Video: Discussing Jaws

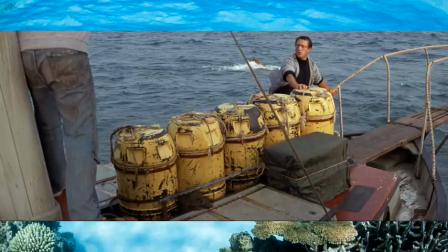1452s
But I admit, I don't want to be a statistic, because the rare does happen. You are dealing in the end with wild animals, and wild animals are unpredictable, so I prefer to admire sharks from very far away.
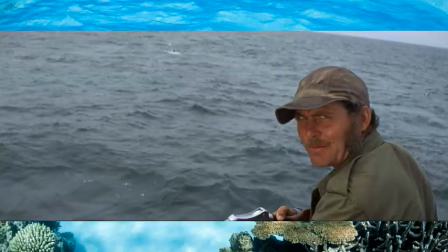1466s
So we've now entered stage 2. Fighting the Monster. Quint's plan is to shoot it with harpoons tied to barrels, allow the barrels to tire out the shark so that Quint can then finish it off.
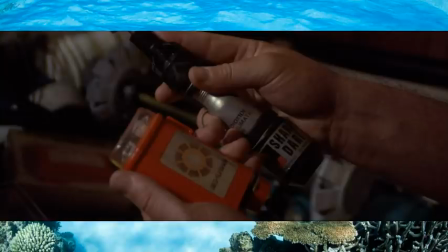1479s
Hooper is more interested in scientific analysis, between taking pictures and using his equipment rather than tying the barrels to the harpoon, so Quint gets a less than ideal shot.
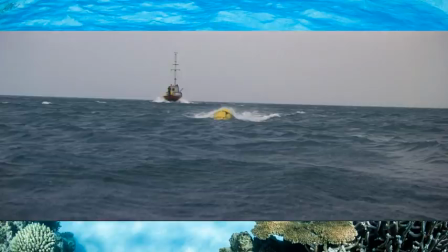1490s
But they have something on the new shark. The buoyancy is going to tire it out and draw the shark up to the surface, so they'll be staying in this area.
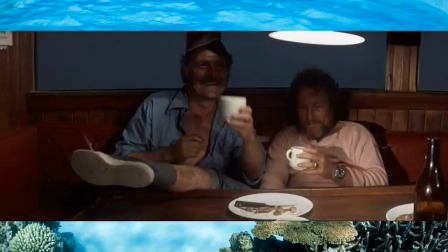1499s
This offers a bit of downtime for them now, after all the excitement and the terror that we've experienced. Give the audience a chance to breathe, and for a drunken Quentin Hooper to put aside their differences for a little while in the comparison of their scars.
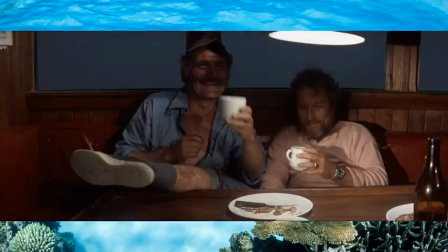1514s
We couldn't find two more different men, but they're united by their love of the sea and interest in sharks.
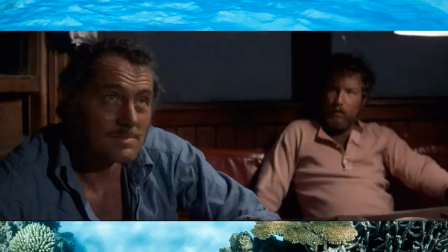1521s
It's at this time that the famous Indianapolis speech is given, worked and reworked and reworked again by Shaw himself, who was also a writer. The speech is a powerful tale of how the USS Indianapolis,
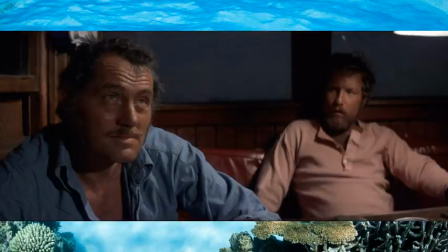1534s
flagship of the 5th Fleet that delivered the uranium core for the Hiroshima bomb, was then sunk and the crew abandoned to the sea for days. Contrary to the speech, a distress signal was sent, but the sinking ship was unable to send a confirmation signal when that was received, and so it was disregarded.
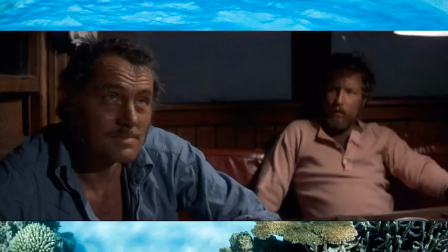1554s
Quint tells the horror of being trapped and helpless, while in reality, most deaths were down to environment or, understandably, to madness. But Quint tells the tale of sharks picking sailors off left and right.
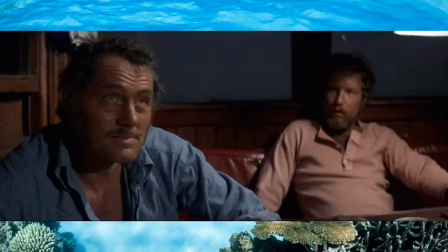1568s
The speech is not only a tour de force, but an absolutely vital piece of characterization, which contrasts nicely with Hooper's. Hooper told the tale of his first interest in sharks, being about one that took his boat apart.
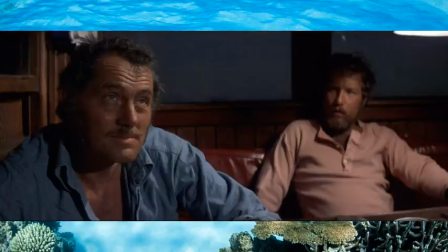1582s
And while he was terrified, he was also fascinated. For him, sharks were these amazing primal creatures. But for Quint, they are a nightmare with fins. They are the embodiment of all his fears and hatreds, an enemy that he fights and conquers time and again.
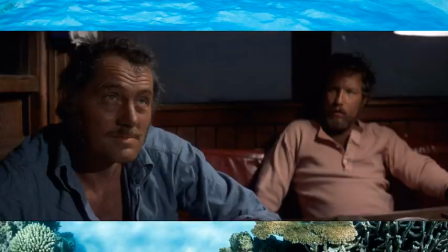1601s
This helps us get the madness that will overtake Quint once this begins. Now that we're into stage three, the monster strikes back.
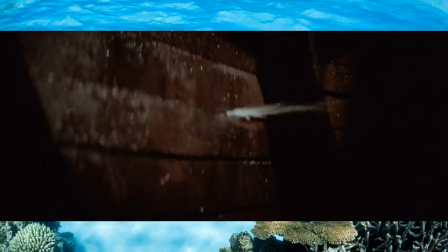1611s
It starts with the shark attacking the boat, battering it, until finally it begins to take on so much water the generator shuts down.
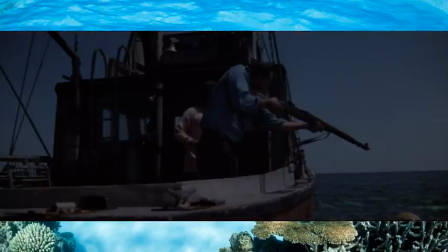1618s
And Quint responds by heading out and shooting at the shark with a rifle. A pointless gesture of frustration, although it does establish that there is a rifle on board for the climactic scene.
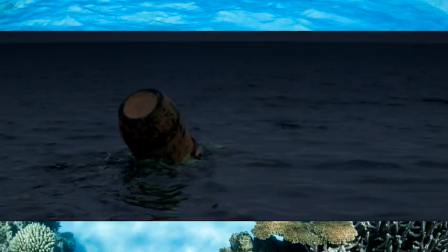1630s
Incidentally, while Quint is shooting at the shark, you can now see the blinking light on the side of the barrel, indicating what Hooper had been getting up to. That little device that he had that looked kind of like a small roll-on deodorant, that is some kind of a tracking device.
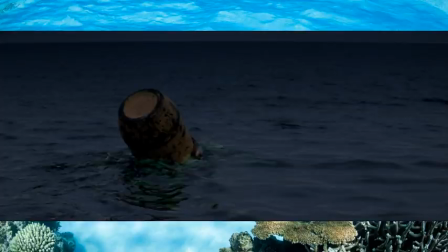1646s
What he'd done is he'd run back inside to grab that so he could attach it to the barrel, presumably in case it got away from them. They could then track it that way. Remember, Hooper isn't out here out of pure altruism.
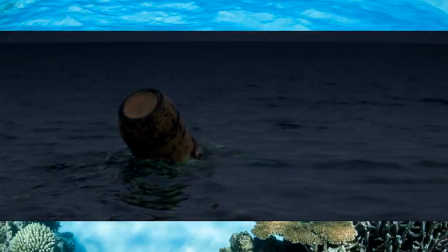1659s
He's here because he has a scientific interest in the shark and is so taking steps to try to pursue this from a scientific method. Sometimes it just happens to clash with Quint's more thuggish approach.
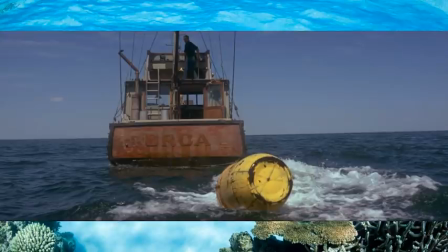1672s
The following morning during repairs, the shark returns, and when Quint tries to deal with it, his hands are sliced open by a rope.
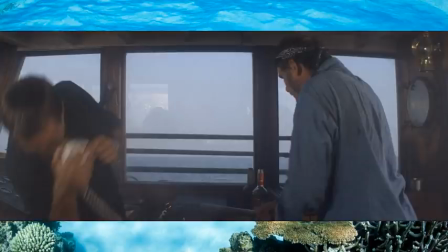1680s
When Brody goes to call for help, Quint heads inside and smashes the radio with a bat to ensure that no one else can interfere. This isn't just any shark now. This is THE shark.